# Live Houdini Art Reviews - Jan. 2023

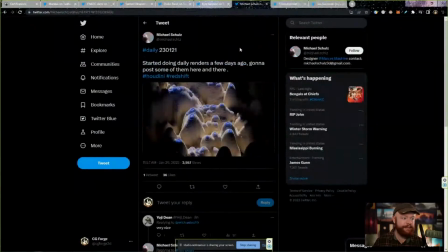2470s
Every project you do, you learn a whole bunch of stuff. Okay, this is from Michael. So Michael Schlues, and some abstract stuff.
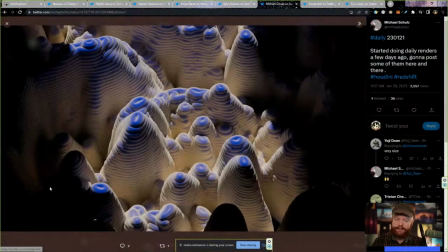2482s
Look at this. We have a lot of grain over here, so watch out for that. We are clipping the blacks. That's controversial. Some people say, hey, clip the blacks, clip the whites. It's what happens in the real world. I somewhat agree, but I think this might be clipping a little bit too much.
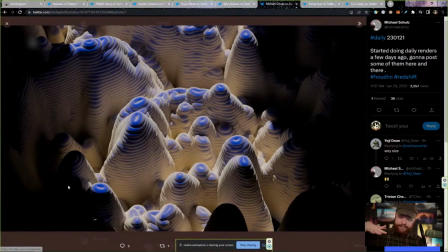2499s
Usually you want to have the blacks hovering above 0 and not just like clipping to straight black. And whenever you do have these dark blacks as well, it's going to make that grain or that noise stand out a lot more too.
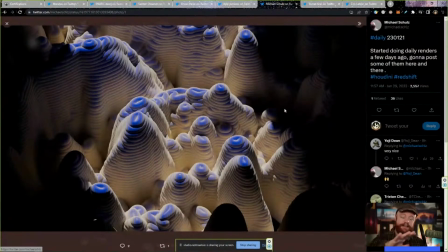2513s
So you have to be more light with the noise if this is a film noise when you have those black areas. But anyway, before I get ahead of myself, what is this piece? Abstract, crazy, foamy looking business.
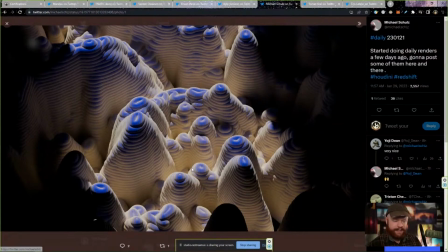2530s
I don't know, but it's cool. It's interesting. Never seen anything like it. That's always a good thing with abstract art, right? And yeah, and I guess this might be using some VDB operations.
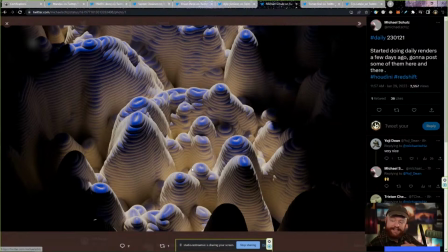2544s
I mean, that would be my first guess. You can kind of make that stepped approach when you blockify everything, right? And then maybe you can smooth the shapes or do something like that to get this. But all in all, I think it's really interesting and cool.
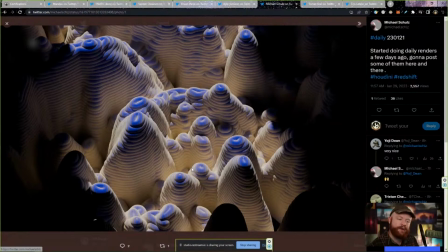2557s
I would love to see a little bit more color variation, a little bit more variation in general to break this up and to add more detail. Or if you took this whole thing and you put it with something else, this could be an awesome layer to a bigger scene of some kind.
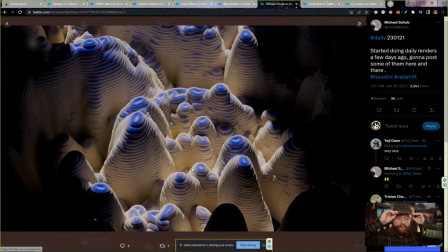2574s
And that would also be very interesting. Like if you had some plants or some weird things growing out of there, I think that would add a lot of detail and interesting, like, I guess more things to look at. Maybe some vines going around. I don't know. But just adding something more to this, I think, would take it to that next level.
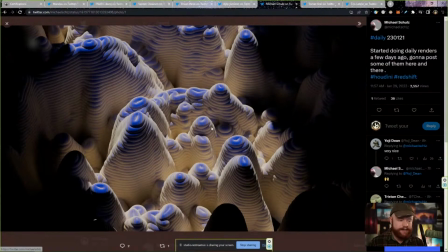2593s
And yeah, all in all, I think it's a really great experiment. It looks like these are just like daily renders, daily exercises. So that's great. Again, keep that momentum, guys. Try to get that quick projects, quick iterations through.
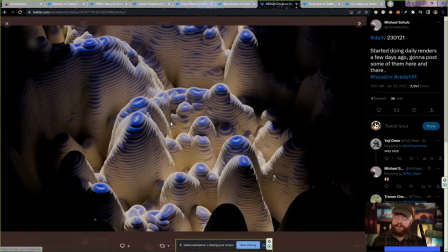2610s
That momentum really helps. And you can always come back to your daily experiments like this and take it further if you ever want to. So definitely a really cool idea. I think it's a great start to something and a really great example of a daily exercise that turned out to be great.
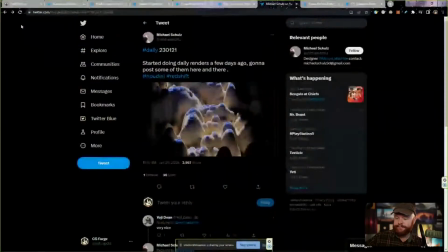2629s
So good job there, Michael. All right. Well, I think that's about it for the most part, you guys. I guess we have a couple more. Let me just go through these other two really quickly here, just to at least show you.
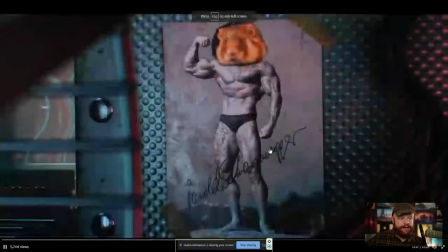2647s
This is by Thomas. And start this at the beginning.
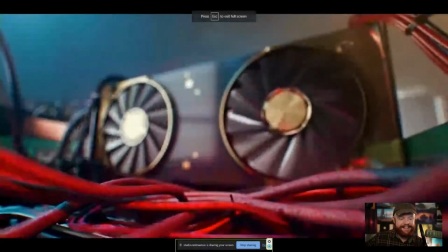2652s
I thought this was really
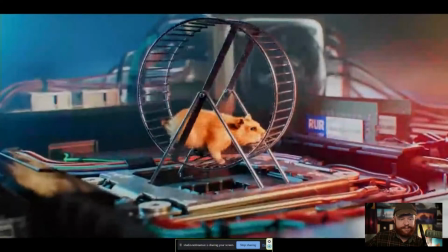2658s
clever. Hamster wheel, battery charge.
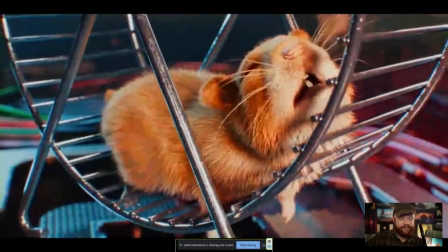2666s
Nice fur, by the way.
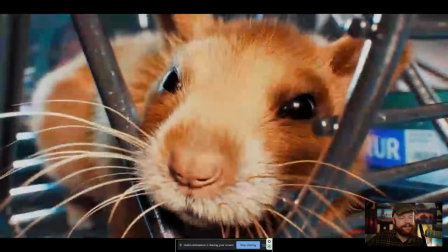2671s
Arnold Hamsternator.
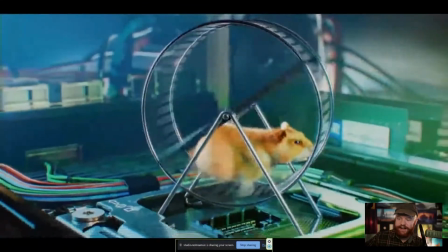2676s
Gets motivated, starts chugging on. What a great story. I like it.
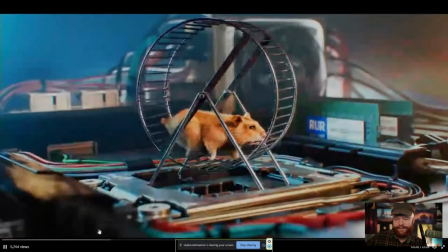2684s
I don't know if I have really any constructive critique for this one. Well, we're a little low on time anyway, but this is really cool though.
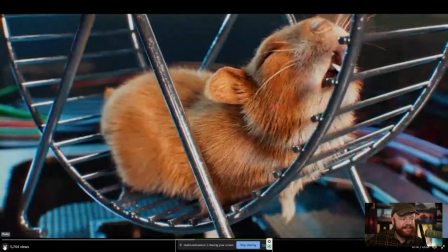2691s
I really love the concept, love the idea. The groom is awesome. Yeah, I love this part right here.
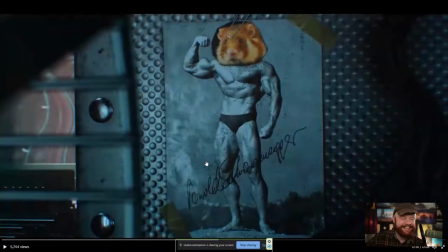2699s
This is my favorite. When he sees the Arnold Hamsternator. Although I think it does say Schwarzenegger right there, but I really think my biggest critique is the fact that he didn't call it the Arnold Hamsternator. That would have been better for sure.
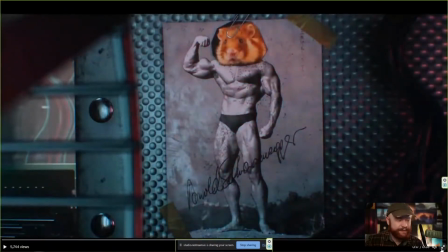2717s
But anyway, I thought this was really fun and really cool. And yeah, anyway, great job, Thomas.
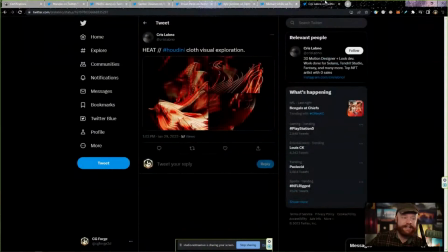2723s
I think that this is awesome. And then last but not least, we have this by Chris Labno.
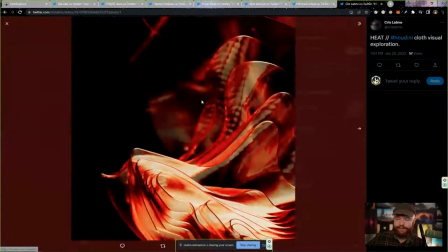2729s
And this is using Houdini cloth as a visual exploration. So after hair and fur, my plan is to get into vellum. So I believe we'll get into some grains, then we'll go into some cloth.
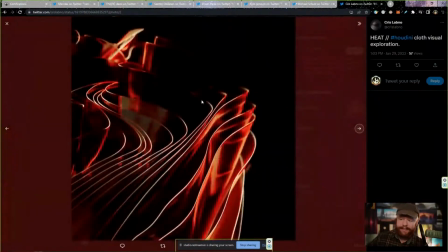2742s
I know grains and cloth may not sound like they're related at first, but trust me, when it comes to vellum, they are.
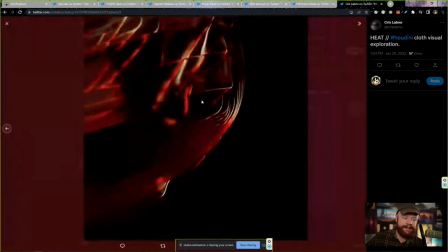2749s
And well, anyway,
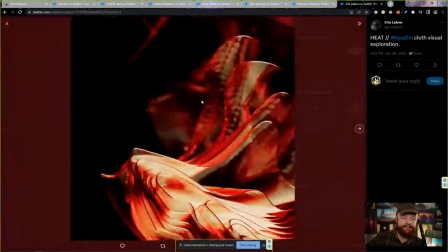2751s
what I like about this is the fact that we don't just have your average looking cloth, your average looking shader.
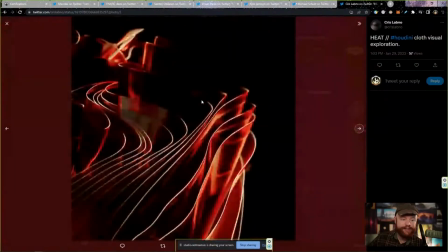2759s
There's a bit more work put into it. We have some interesting abstract shapes going on here. And it just add a little bit of interesting shading and lighting to stuff. And man, does it make a difference, a huge difference, especially if we're talking about flowy things like cloth.
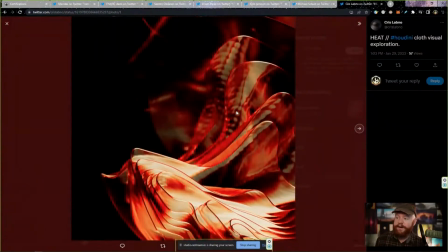2776s
I mean, this could be, something at an art exhibit. And that's just because there was more attention to the shading and lighting. It really makes a huge difference, just going that extra mile when you do that.
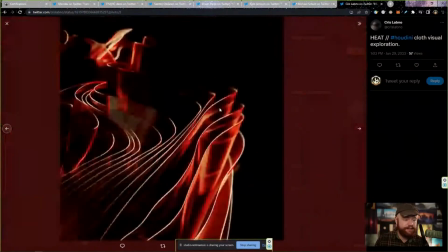2789s
So I thought that was really cool about this. I don't know if there's really much constructive critique for this.
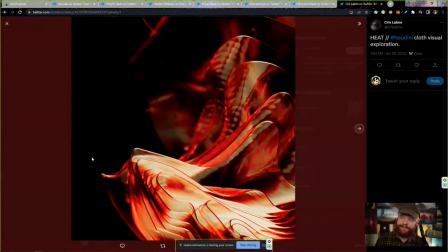2795s
Again, other than the backdrop, I always hate solid color backdrops for whatever reason, especially when they're black or white. Maybe not white. I guess I just don't really like solid black backdrops. Maybe that's it.
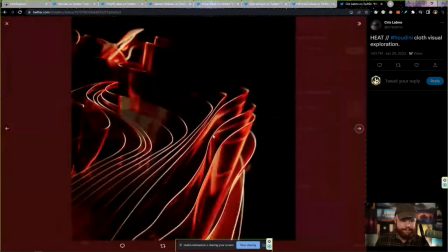2807s
I don't know why. It just bugs me for some reason. But that's my own personal problem there. But I do think that this is overall great. Maybe some things that can help it is directing the light a little bit more.
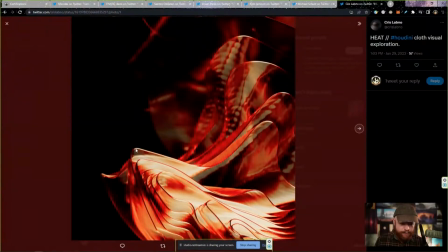2822s
Adding a little bit more bloom along there might make this a bit more interesting. You don't want to go too crazy because you have a black backdrop and just a little bit of bloom can really make that thing fly. But I definitely think that's one thing.
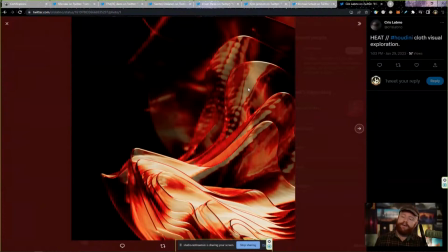2836s
The other thing as well is that we have some interesting detail along here, but I do think it's getting a little too desaturated in these areas. And I think it would be better to have either more contrast or more saturation,
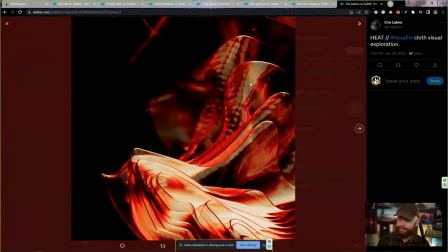2851s
because this just feels a little bit gray and blah to me. As my own, again, personal opinion here. It's not that bad, but I just think that this area looks really nice because there's high contrast. This area, I think, feels a little bit flat. And so trying to do something in those areas might help this out a little bit as well.
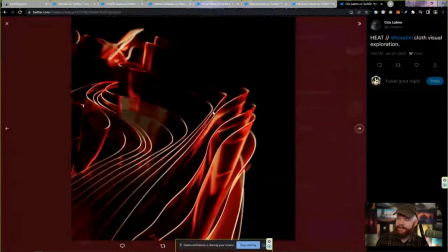2869s
But this is a great angle right here. And a really cool idea.
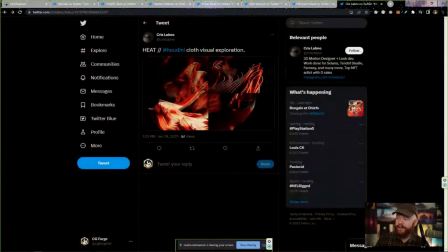2875s
So if you guys are doing cloth sims, vellum sims, really try to think about how you can make it interesting. And sometimes you can just make it interesting with unique shading, with unique lighting. And if you just take a little bit longer towards the end to dial those things in, it can make a huge difference. All right. Well, thank you all for joining. I always truly appreciate it. Again, next month, this is going to be at a different time. I'm going to push this back 1 hour. So again, that'll be 10 a.m. Pacific time or 1 p.m. Eastern time. If you're here in the States, I'm not sure what it would be if you're overseas, but just be on the lookout for that. Also, if you guys have anything you need, Tyler at CG Forge, you can always email me there. If you want your artwork featured on the Weekly Wrangle, you can also email me there, and I'd be happy to add you in. Until next time, I hope that you guys have a fantastic day, an excellent month of February until I see you again, and good luck with all of your Houdini projects. Take care.